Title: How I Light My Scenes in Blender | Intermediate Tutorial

Hey guys, Jared here with Wireframe Workshop, and welcome to my living room. Today I'm going to be showing you guys some of the tips and tricks that I use to light my scenes inside of Blender.
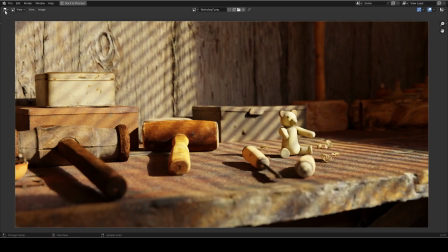0:08 Without further ado, let's jump in. Alright, and so starting off with the thumbnail, we're going to hop over into the 3D viewport here.
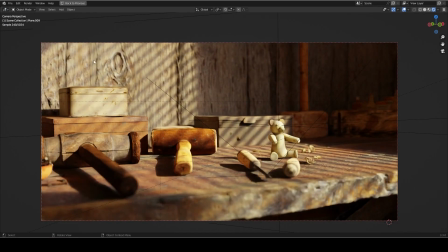0:15 And now guys, the way that I lit this scene is actually really simple.
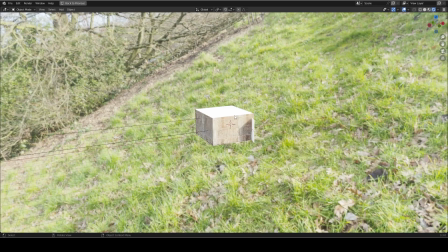0:19 So for the most part, it's just an HDRI that I've rotated a little bit to give us some
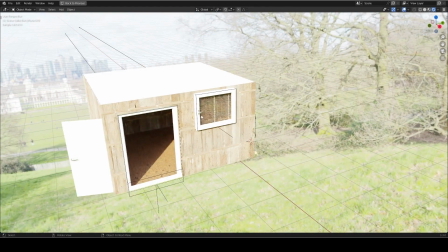0:25 lighting coming through this window and through this doorway to act as a key light to illuminate our subject,
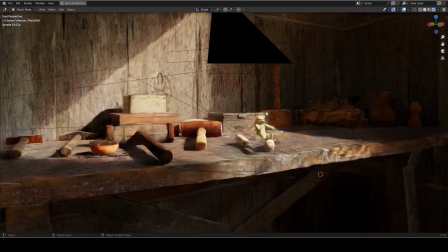0:30 this bear. So I did do something a little bit special for this scene though. I have two light portals.
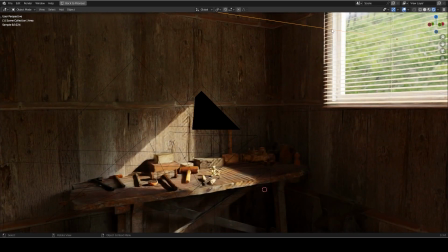0:36 I have one here on this window, and I have another one outside here on this doorway.
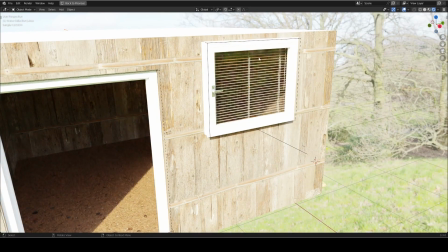0:41 Now light portals act as a really useful way to cut down on the overall amount of noise in our scene
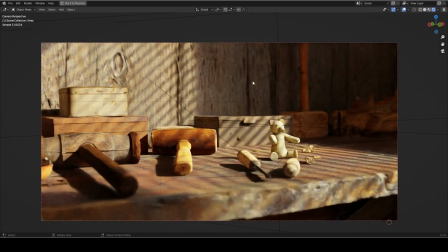0:47 by transporting the rays from the HDRI to the openings that we specify with the portal. Now moving on to the way that I control the HDRI, I use a free add-on called EasyHDRI.
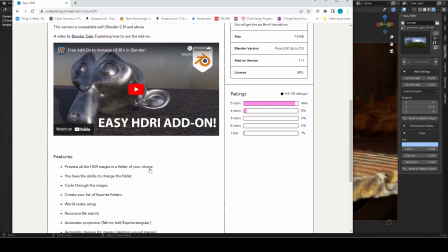0:58 And now guys, this add-on is super powerful and I highly recommend it. I'll have a link to it in the description below.
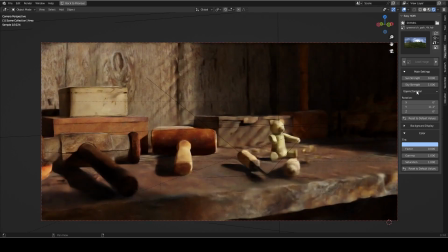1:04 And this add-on allows us to quickly adjust the settings of our HDRI, such as the rotation and the strength,
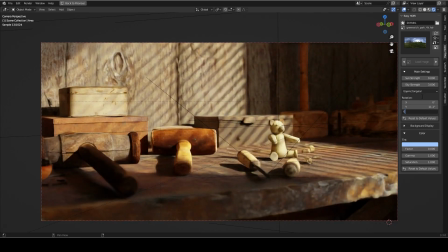1:10 and we can even adjust the color of our HDRI by adjusting the tint and the factor down here.
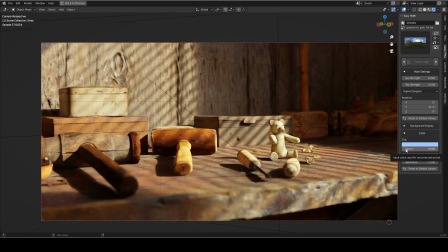1:15 So say I want more of a nighttime feel to our scene.
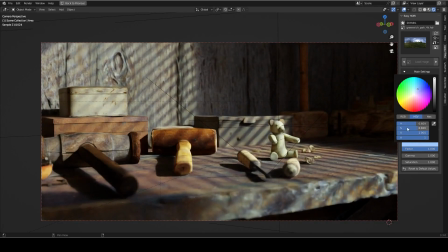1:18 I might crank up the factor and then adjust the tint to a blue color, drastically changing the overall mood of our scene in just two quick steps.
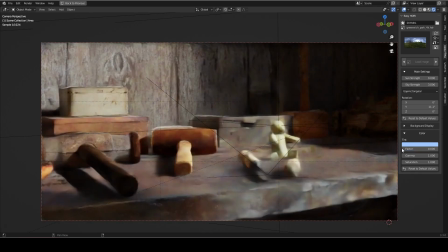1:26 And that wraps it up for this scene, but I have a couple more tricks to show you. So let's go ahead and move on over to our next scene.
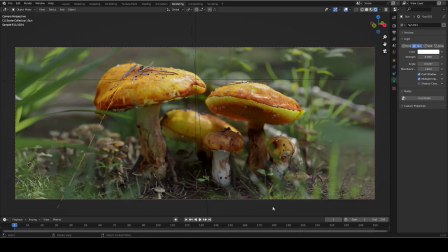1:32 So I did a couple of things different here. And now what the eagle eyed amongst you viewers might have already noticed is that I have a sun lamp in the scene. Now the reason that I'm using a sun lamp instead of just the HDRI is I
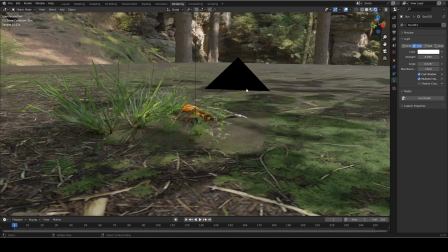1:44 have this really nice forest HDRI that gives a really nice quality to the lighting of the scene.
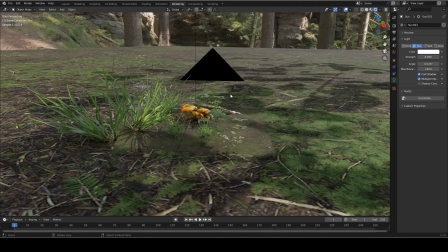1:49 But this HDRI doesn't have a very strong directional light, which means that by itself,
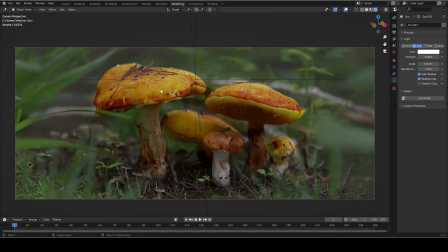1:55 we have a pretty dull scene without much value contrast.
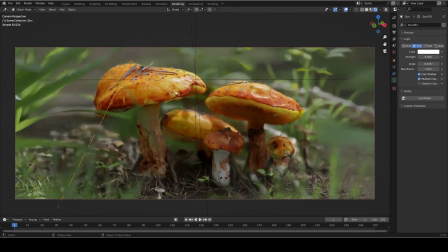1:59 Now, if I turn the sun back on, you can see that we get some really nice spec hits here on the mushrooms, and that creates a much more striking image. It turns out that it's really useful to know some art theory when you're trying to create art. Who would have guessed? And now another trick that I use to drive up that all-important value contrast is a gobo.
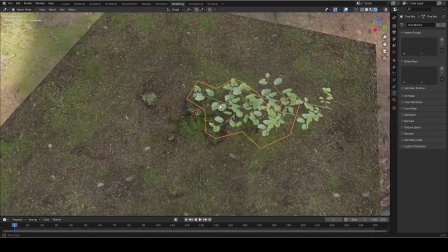2:19 So a gobo is usually a 2D plane that you use to cast shadows on your scene
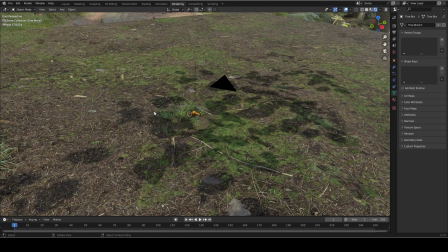2:25 to fake that the scene is larger or has more complexity than it really does.
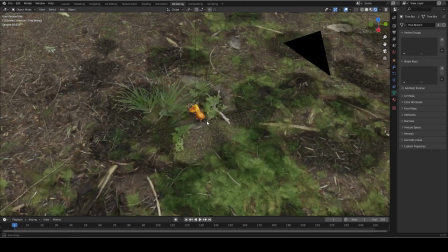2:30 So the way that I'm using it in this scene is to hold out some of the spec hits from our foreground area and our background area.
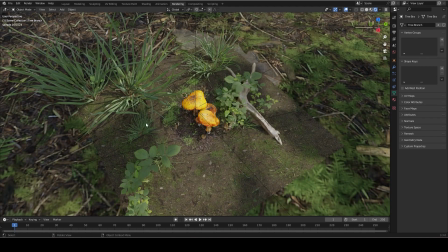2:38 So you can see the shadow being cast here in the foreground, and you can see the shadow being cast right behind the mushrooms here.
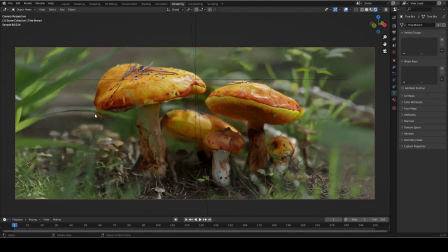2:45 So if we hop into the camera view, what you'll notice is those blades of grass are much darker than some of the other blades of grass around, and the area right behind our mushrooms is much darker than the mushrooms themselves. So now if I go ahead and turn them off, what you'll notice is those blades of grass are actually much lighter now, and same with the grass in the background.
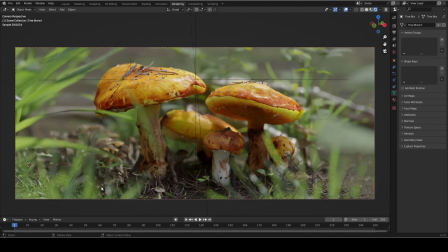3:04 And it starts to fight with the subjects in our scene because there's a lot less of that value contrast. So your eye isn't really drawn to our subject where we want it, as much as it's drawn multiple areas around the scene.
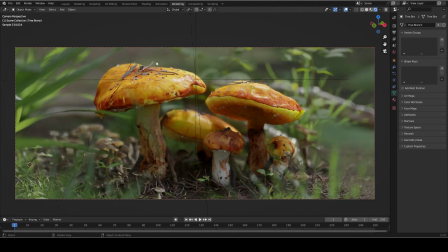3:17 So turning it back on, you can see how much it really helps pull the focus to the subjects, which are these mushrooms. I still have a couple more lighting tricks up my sleeve to show you guys that you can use in your scenes. So let's hop on over to the next one.
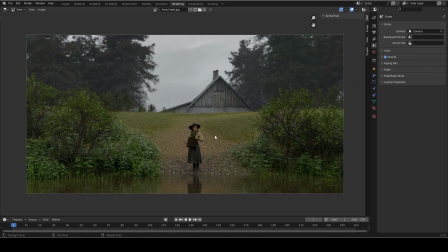3:33 Now in this absolutely breathtaking portrait of a bucket, I used a special trick that I learned from my father, who was a professional photographer.
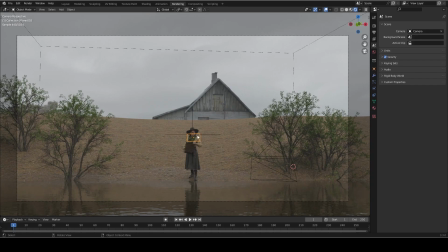3:41 And that trick is a plane. But not just any plane, an invisible plane. Now, this is very important. The way that I made the plane invisible is I went to visibility under object info and I unchecked visible to camera, but I left diffuse and glossy checked.
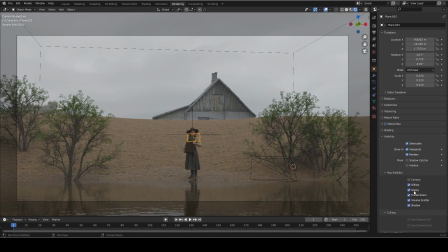3:59 Now, this is important because we still want it to bounce light from the environment back up onto your face.